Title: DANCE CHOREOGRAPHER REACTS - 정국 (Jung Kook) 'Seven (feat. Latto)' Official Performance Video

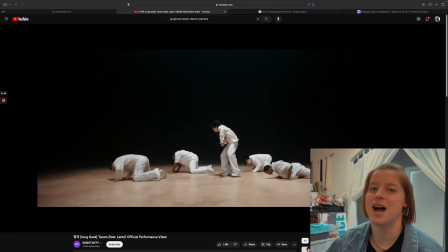(7:29)
So I think it's really nice. you don't want to do too much with this kind of stuff and right there that's
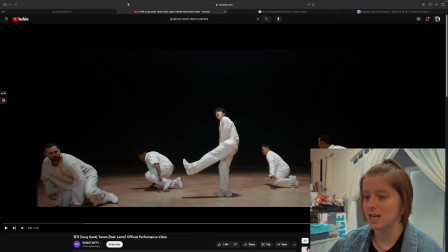(7:35)
pretty self-explanatory i don't think i need to elaborate on it because i do it a couple times um you know what kind of song it is and that is to be expected uh but also notice everybody's clothed so it has a sense of tastefulness to it in comparison to if nobody was wearing clothes you know so it's all about it's
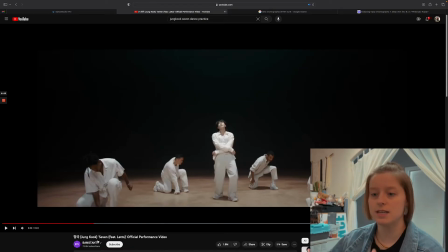(7:50)
all about context yep and i really like the floor work that they still stayed low so it allows a moment for jungkook as he sings like you see them transition though so there's still movement right and
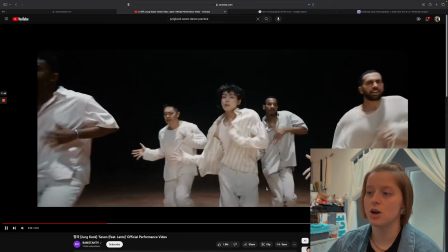(8:07)
here we go monday to the wordplay is so crazy i love it so it's not overly
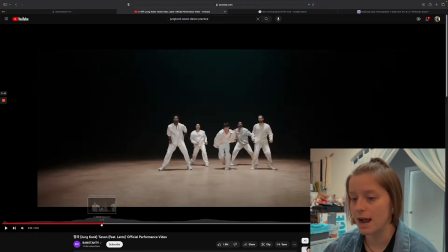(8:15)
complicated it is polyrhythmic because they are moving their lower half so they just they switch the weight and then they switch their feet
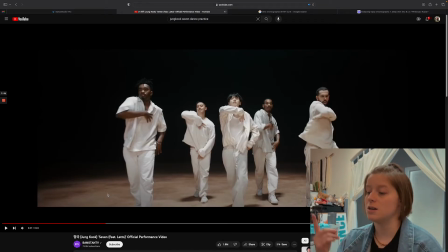(8:22)
but what they're doing is their arms are the focal point is the upper body or the arms the legs kind of complement and give depth to the upper body performance so but notice they went monday tuesday wednesday thursday friday saturday sunday but they kept the same move but just grooved it out on
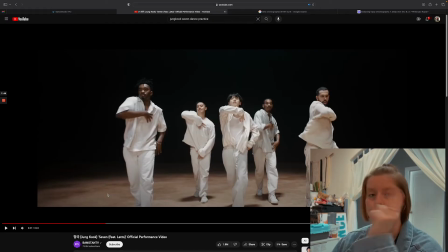(8:40)
friday saturday sunday because a lot of times we consider that the weekend and um so and i feel like whenever you see the guitar inception of that for me i've seen it most frequently on a foundational scale under locking like the funky guitar right but uh of course they don't have locking uh
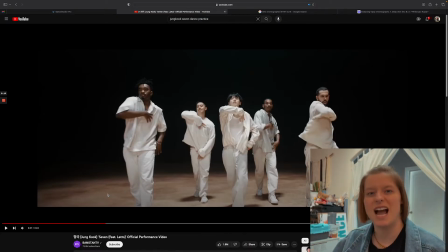(8:59)
a locking aesthetic here or an influence um but it is really cool to kind of see that kind of vibe right um it's not really funky but it's it's cool that it's like cool like an r&b cool version so it's just they're vibing out and that move right there i think was a good choice to break up the intricacy of the first half of the week into the weekend
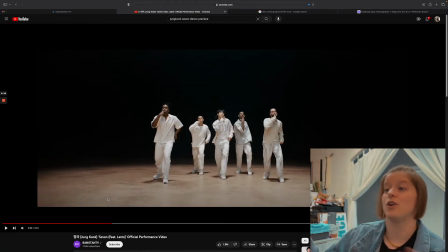(9:20)
Saturday Sunday of the week of the week so they they helped you hear week by creating very static position at the end of that syllable which is really nice
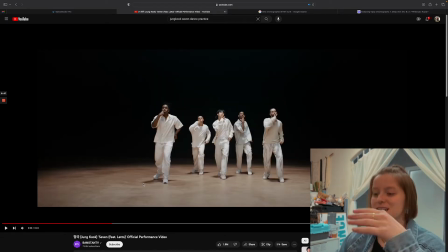(9:36)
yep so and there I I'm this group right here just having that opposition with that chest and it's complementing that hand it just looks really nice to be able to see that and be like yeah this is this is it seven days a week and you notice in their upper body too like
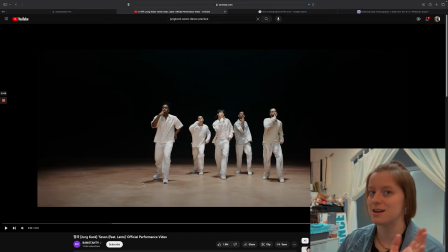(9:54)
there you can tell when they're like thoroughly enjoying it and there's a part in here they'll probably stop on that jungkook you he looks super vibey with it um i think it's in the second course though seven
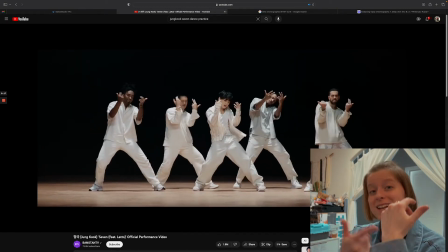(10:06)
days a week every hour every minute wordplay right there on a watch yep so